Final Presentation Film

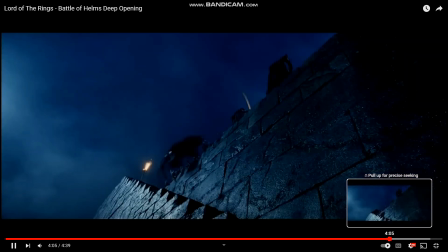get shot, as well as the humans and archers, humans and elves.
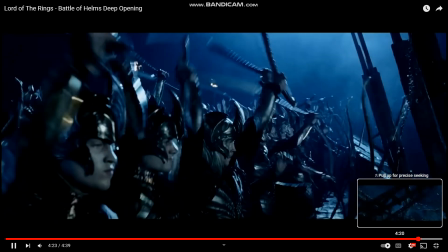And now we have more close-up shots of the actual fighting here when the orcs get over the walls.
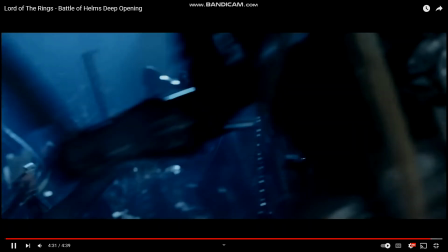But yeah, I think that is it for this clip. Thank you.
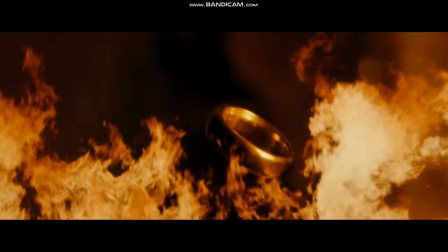This is Fellowship of the Ring, the opening scene, and I'll be analyzing aspects of cinematography in this scene.
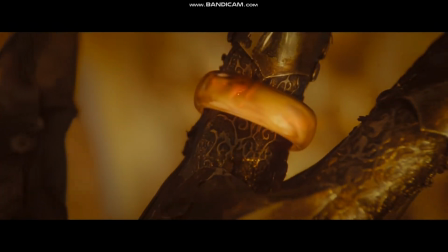The main factor of Lord of the Rings is its CGI.
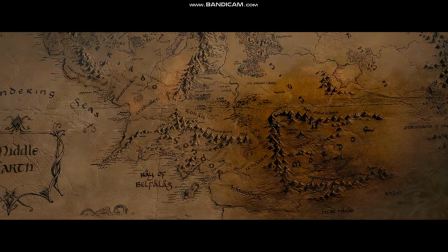They use CGI lots in this movie, and I'll be talking about it a lot,
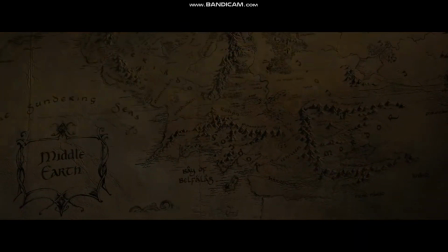as well as the close-up shots and different angles of shots.
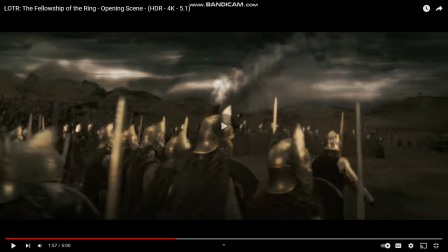But like here, this is CGI of men and elves and orcs in this shot right here.
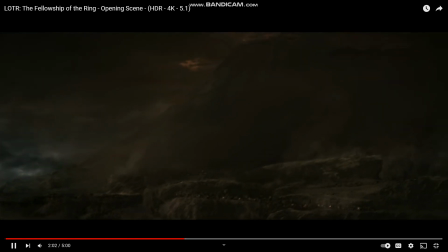They fought.
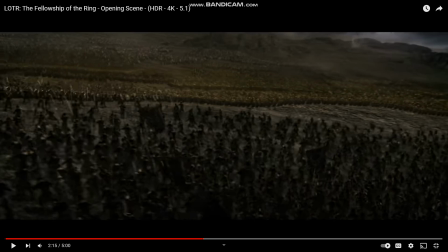We can see the dark orcs in all black, just representing evil,
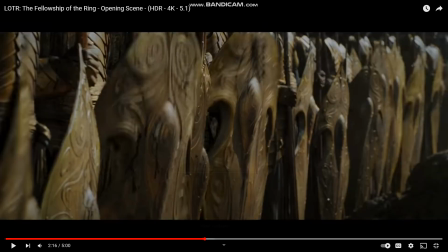and the golden elves and men. And here we can see really the
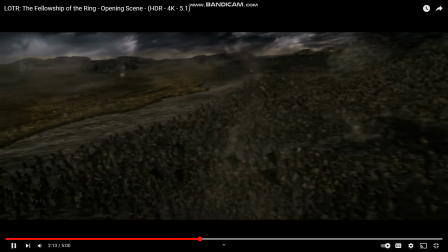distinction of CGI versus real animated.
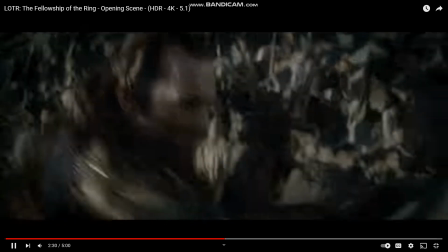And here it's back to CGI. Like the use of CGI is very important in this series.
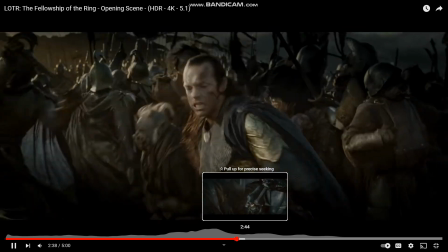But here's close-up shots of the actors actually acting with the choreography and fight scene of the whole battle.
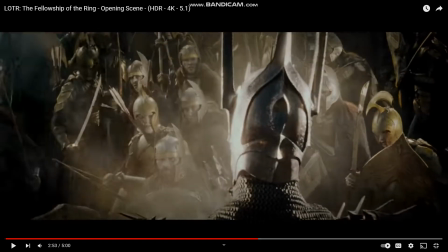And right here is the introduction of Sauron and how we see it kind of high angle shot looking down at the humans and elves, giving us that fear factor of Sauron.
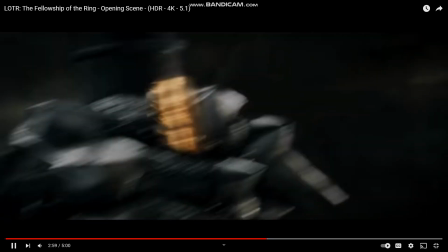And here more CGI's use of the magic of Sauron
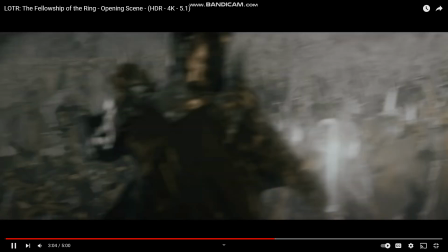to to display his magic, his dark magic of just launching men and elves into the air,
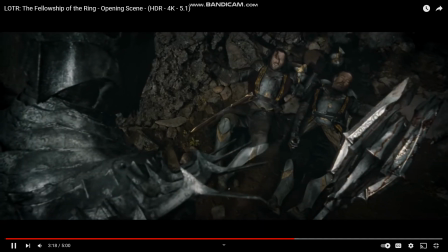and how powerful he is. And Sauron is purely CGI.
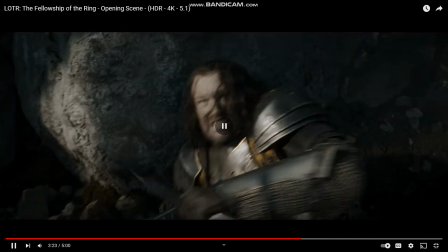So every scene you see of him is CGI.
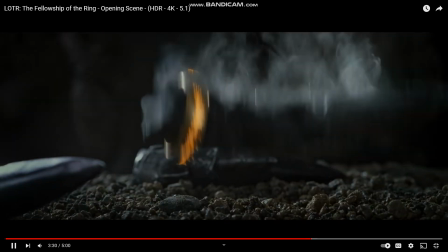And here Sauron with his CGI fingers gets cut off, but we get a cut into
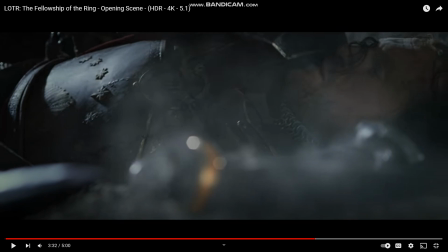real life animation and see like
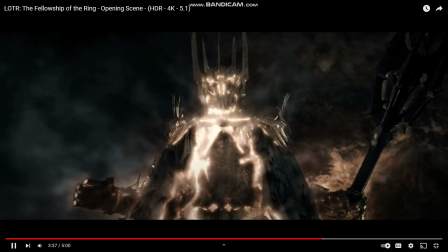physical fingers holding Sauron's ring drop. And now we get a overhead CGI shot of
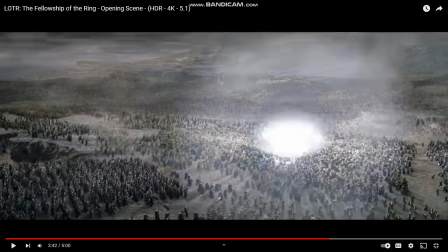elves, men, and orcs in this battlefield. Like just look at this use of CGI here. It is phenomenal.
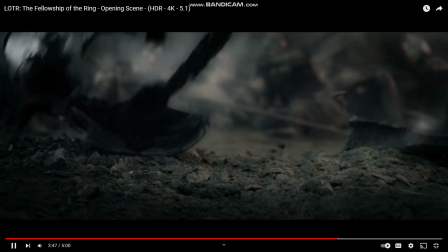Seeing like every single warrior in the battlefield can't be done with just regular animation.
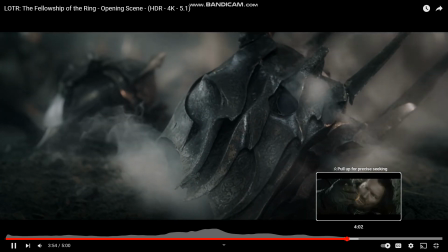We need better technologies to really represent
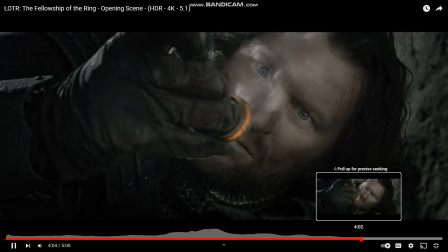the Grand Scale War.
The ring passed to Isildur, who had this power.
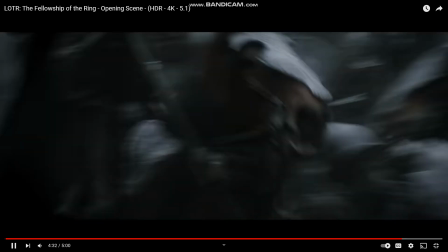And here I want to showcase slow motion that is happening in this scene to kind
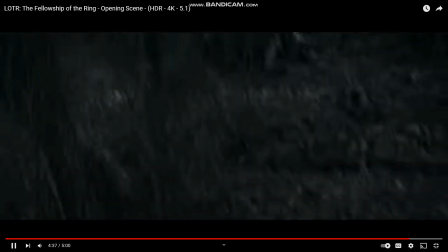of give you that
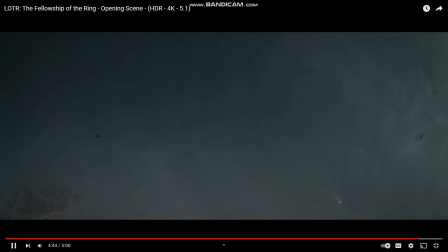surprise, shocking factor of an ambush, and kind of fear as well,
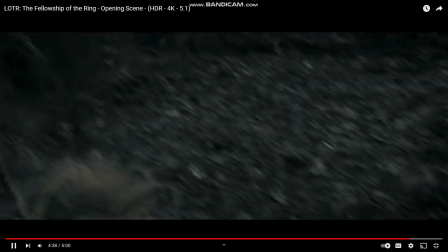because you just see that humans getting obliterated. And I think that will be all in this clip.
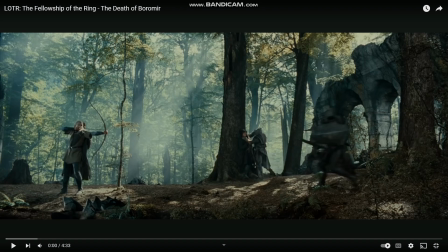Thank you. Hello, this is the Fellowship of the Ring. This is the clip of the death of Boromir. Spoilers, but movie's been out for quite some time, so. But I'll be analyzing aspects of cinematography in this clip.
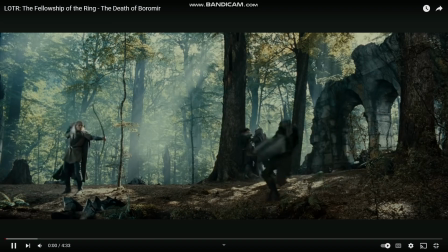This opening shot right here, is amazing.
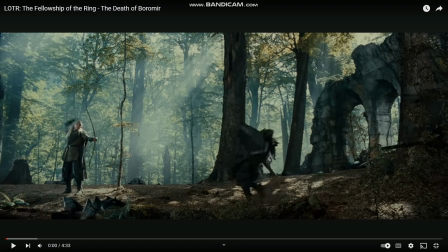The far view of Legolas shooting orcs and Aragorn fighting this one orc by the tree here. And this shot is phenomenal.
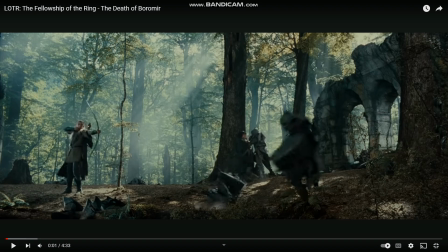We see them both fighting at the same time and kind of low angle. But we also see the prowess of Legolas here,
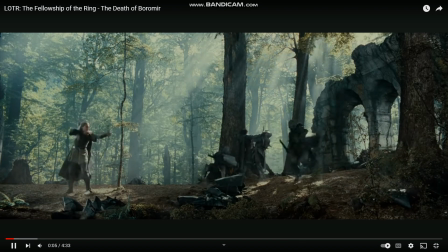taking down multiple orcs at once, while Aragorn is just worried about the one.
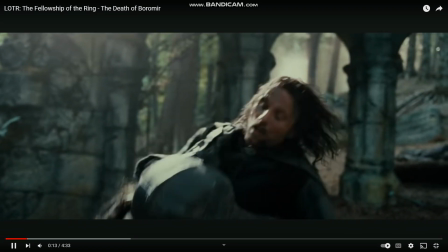Skip forward here, more close-up shots. See, even Legolas has to save him.
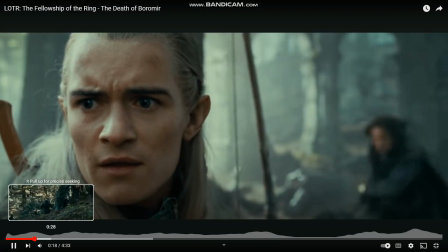The Horn of Gondor. Skip forward here.
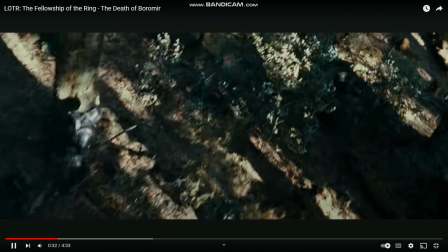These are all extras playing right here.
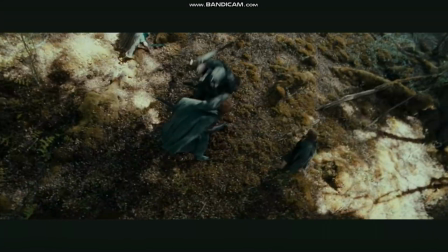There's less CGI in this clip, which I really appreciate.
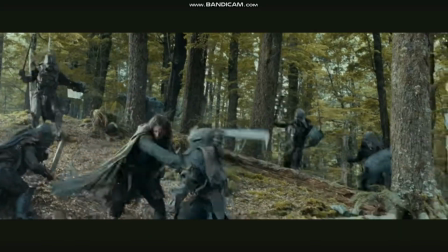So we get to kind of take a break from the animated, computer-generated objects that we see.
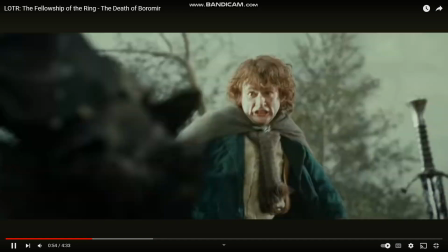This is just choreography at its finest.
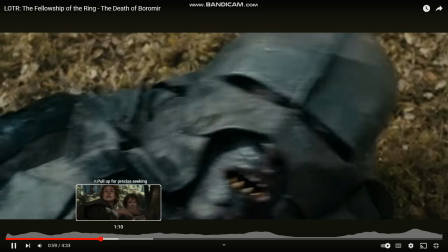We get the example of Kenneth's movement here.
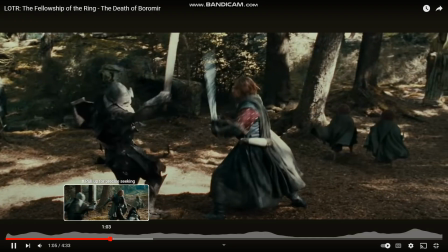There might be some parts of CGI right here with these orcs,
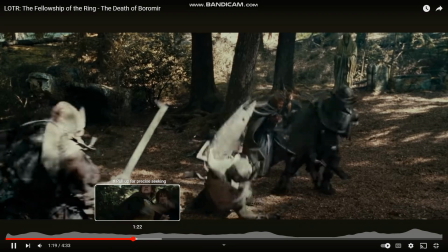but most of it, right, as we see, is real life, just
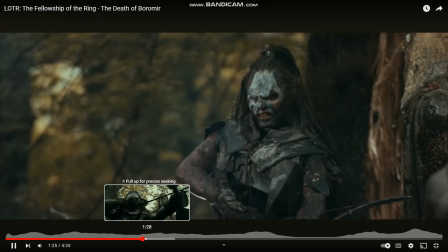people with makeup.
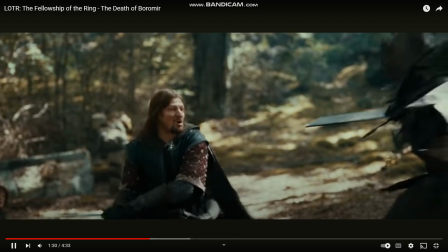And here we have the death of Boromir, kind of the slow motion
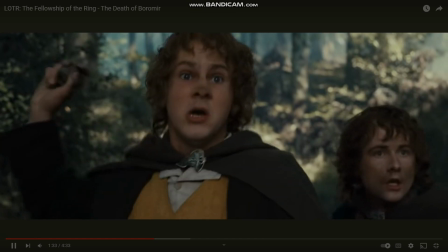music, the somber music playing, and just the quietness with the first arrow shot.
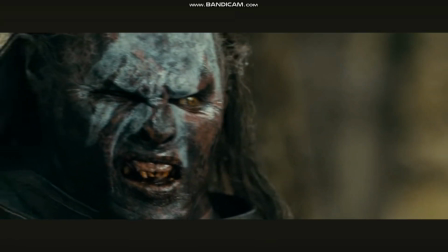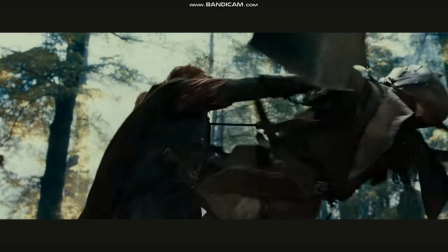See how the sound is muffled, except for the sword slashes and his voice, as well as the music,
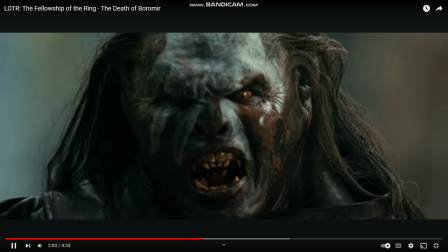representing his death, but his strong will to keep fighting and defend Merry and Pippin.
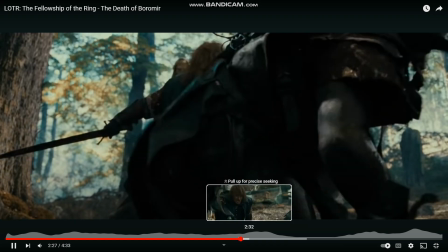He keeps fighting. This still
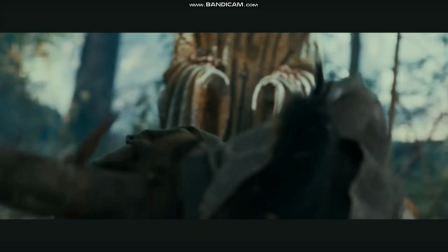echoed sounds we hear of just his voice and the music and the sword slashes.
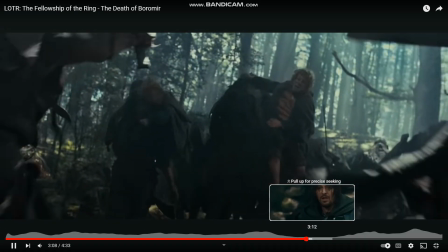Still the slow motion representing sadness.
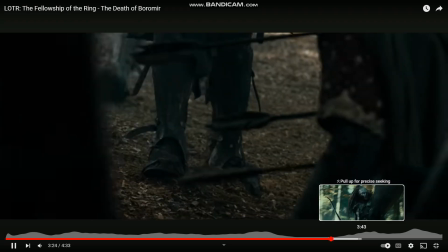And I think that's all we have to see here.
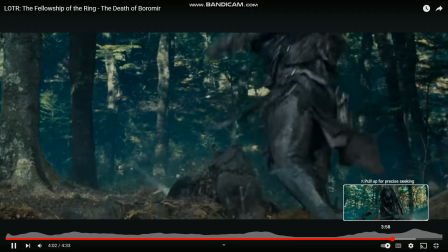Again, we get more interactions with the extras in the real life animation.
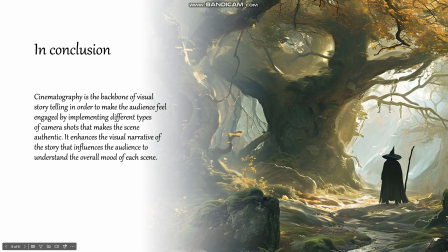But yeah, I think that is it for this one. Thank you. In conclusion, cinematography is the backbone of visual storytelling in order to make the audience feel engaged by implementing different types of camera shots that makes the scene authentic.
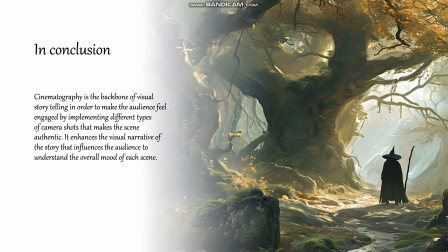It enhances the visual narrative of the story that influences the audience to understand the overall mood of each scene.